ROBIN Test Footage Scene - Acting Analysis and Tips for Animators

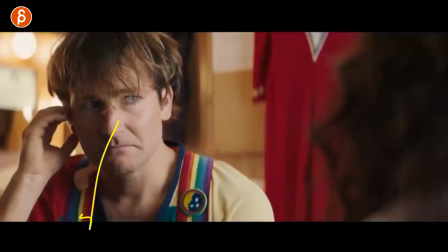[12:25]
So I'm slightly turned away from you, but I need to look at you to confirm.
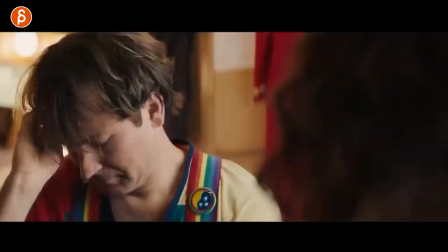[12:29]
That would be my highfalutin impression and interpretation of this.
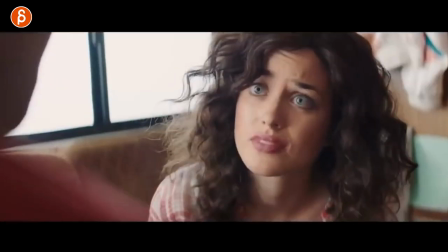[12:34]
But I like the idea of that. But anyway, it continues on and she's very worried about him.
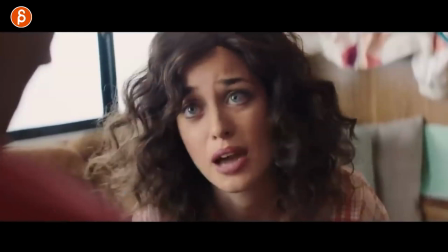[12:39]
You got the puppy tilt. She leans forward towards him. I mentioned this in my act analysis a lot.
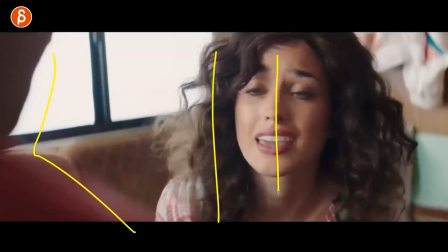[12:43]
So sorry if this is a broken record, but if you have two characters, if they talk, depending on the subject matter, is she going to lean away from the character or get towards the character?
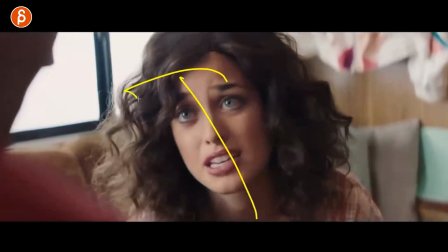[12:52]
She cares about him.
I can't let what happened.
So she's going to lean towards him and close in that gap there.
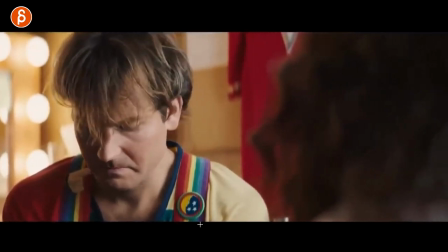[12:57] What happened to you?
Stuff like that, you got to think about when you have multiple characters, just animation-wise and compositionally.
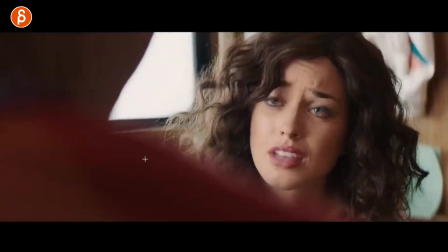[13:02]
Also like a lot of the, just again, the filming, the over-the-shoulder.
I can't.
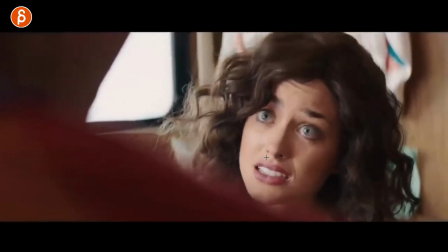[13:08]
And I like that too, that she has now a bit of a problem. She can't handle that he will be in a bad place.
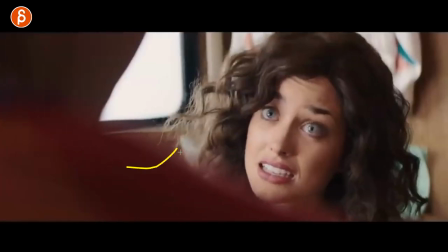[13:15]
And you can see how he wants to reassure her and he's really turning more towards her and keeping eye contact.
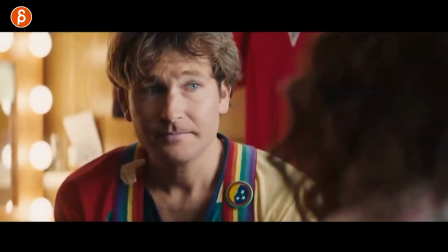[13:24]
But a telling swallow there. There's a lot of subtle stuff in there. It's so good.
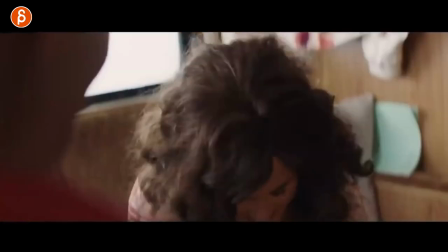[13:29]
Again, let me just scrub forward. There's some stuff towards the end. It's that she makes a joke, and I like that.
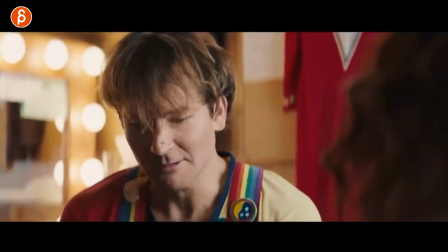[13:34]
It kind of breaks the tension. They both have kind of the room to look down and be a bit more loose and like, all right.
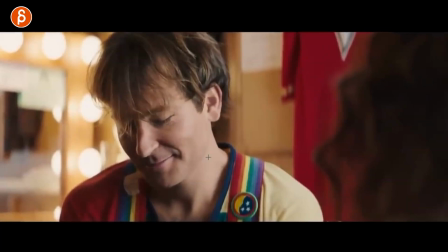[13:39]
And this is cool too. This goes back to animation stuff. So if you listen to this, I'm going to bring up the sound for myself.
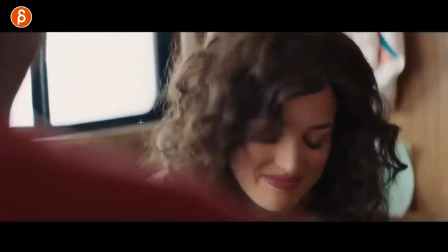[13:46]
And I'll cut in the actual full audio here. So they have their moment where it's quiet.
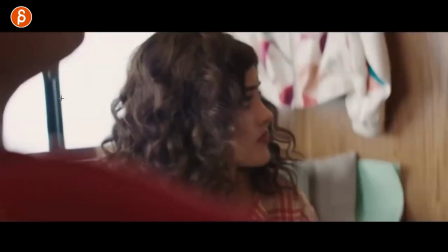[13:51]
They can reconnect. And you hear a muffled sound of, okay, whatever it is.
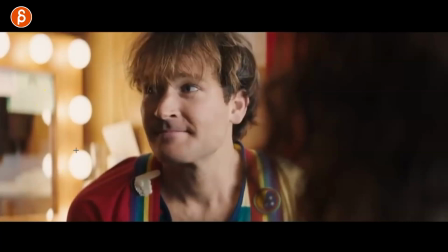[13:57]
Actually, I didn't understand it, but you know, it's probably time for them to go. And that's an interesting setup in terms of animation where, and it's tricky because
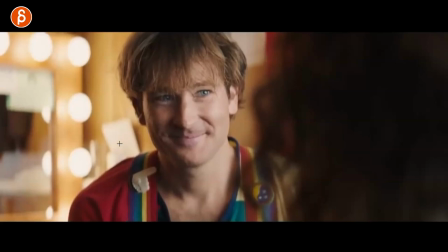[14:04]
people don't always have the sound on when they listen, when they watch your animation, but it's a cool thing of an external, like a grab of attention where you might have your pantomime or your lip sync,
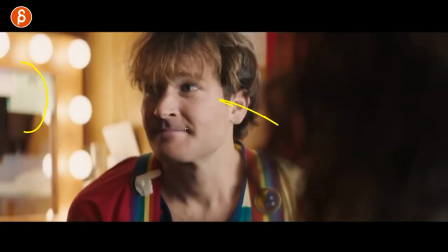[14:15]
and then something happens that breaks that moment, and then it changes that, right? It could be something dramatic, a call to action, something like, come over here, help me.
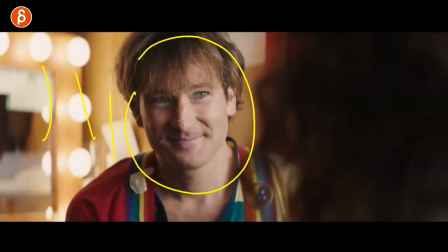[14:24]
But I think it's a cool opportunity to break your acting, as in like breaking the mood or breaking the intensity, whatever you want to do.
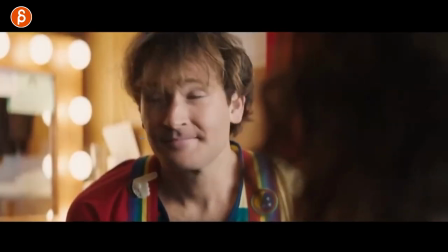[14:34]
I like that as it's almost like a lip sync tweak, right?
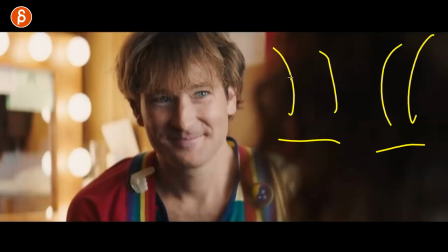[14:37]
You have two characters talking, so one and two, but you tweak the audio to muffle this sound. And this character is either talking through the door to the other one or looking at someone else,
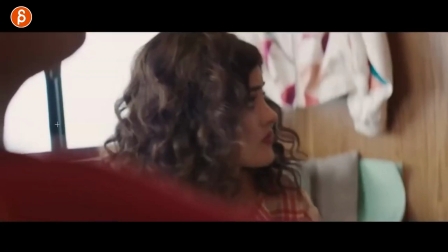[14:49]
but it's kind of this setup where you tweak the audio so that it comes off screen so they both have to react.
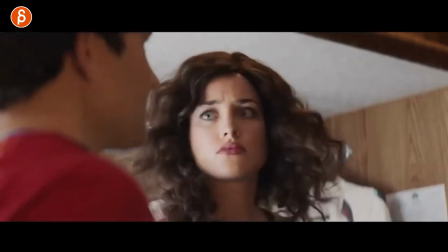[14:55]
Kind of like this. This is a cool contrast of standing up.
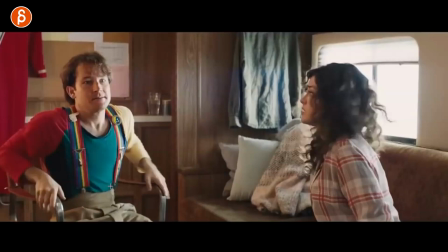[15:01]
Also, I'm a big fan of props, right? If you watch my shots or my clips, you know I talk a lot about sets and props. But here's another one, right? So he has a chair with armrests and she doesn't.
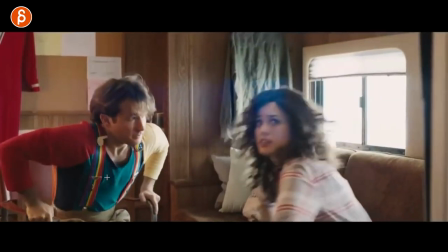[15:14]
So he gets up by pushing with this, leans forward a bit more, and she does it using her knees that are slightly off screen.
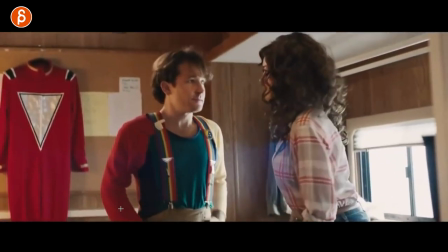[15:21]
They're completely off screen here. And then he's, you know, maybe the nervousness, sweaty hands there.
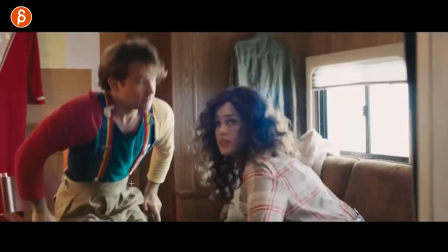[15:28]
That it's just interesting. I like just as a contrast. But it's just a usage of prop.
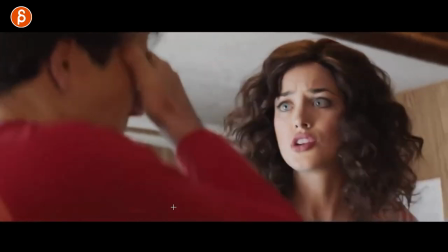[15:33]
I'm always a big fan of that.
You know, you don't have to go out there.
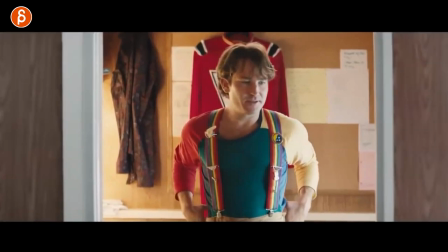[15:36]
He needs a little bit of a moment. And this is cool too, where it's almost like he is, I don't know, like however you want to use this, but it's, you have the frame of the shot,
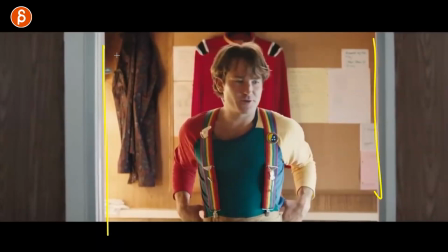[15:44]
but then you also have him within the door frame. So a frame within a frame type of thing.
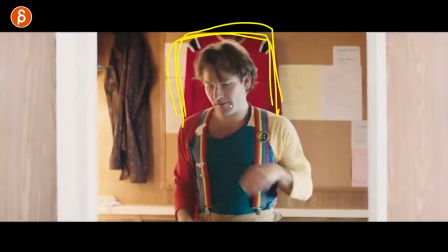[15:49]
Framed by, you know, maybe the responsibility of the character, or just like a nice homage.
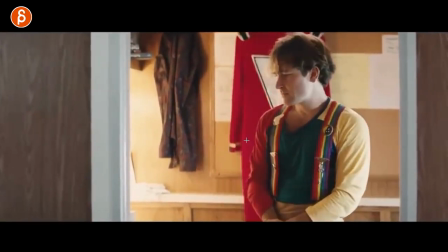[15:56]
I just like that framing a lot. And in terms of animation, it's also a nice silhouette, because when you get to moments like these, it's a nice profile silhouette.
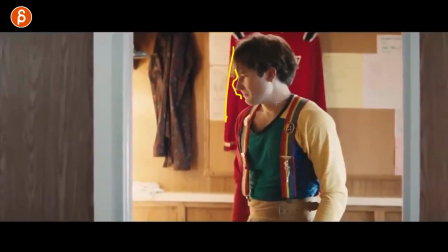[16:05]
You got color contrast with the red and the white. And with the light here, you have a nice little outline here.
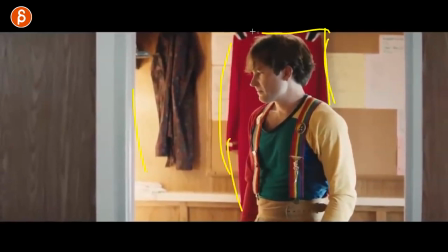[16:11]
But it's a nice setup. I like this, how it's just like his, the future roles, you know, like the destiny or the success that he has.
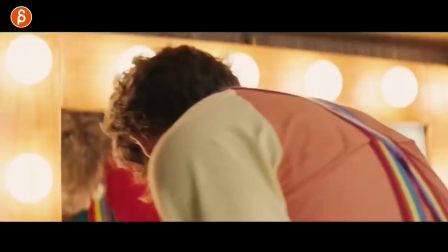[16:20]
So really cool stuff in there. And then it goes back into, he needs some time, he needs to prepare.
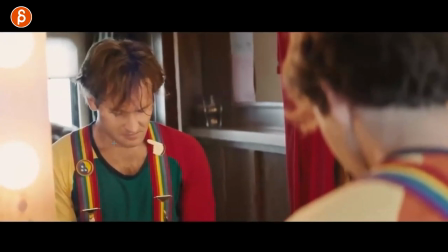[16:25]
And this is cool too, where he goes from to this here, right? Where he has more of a happy line.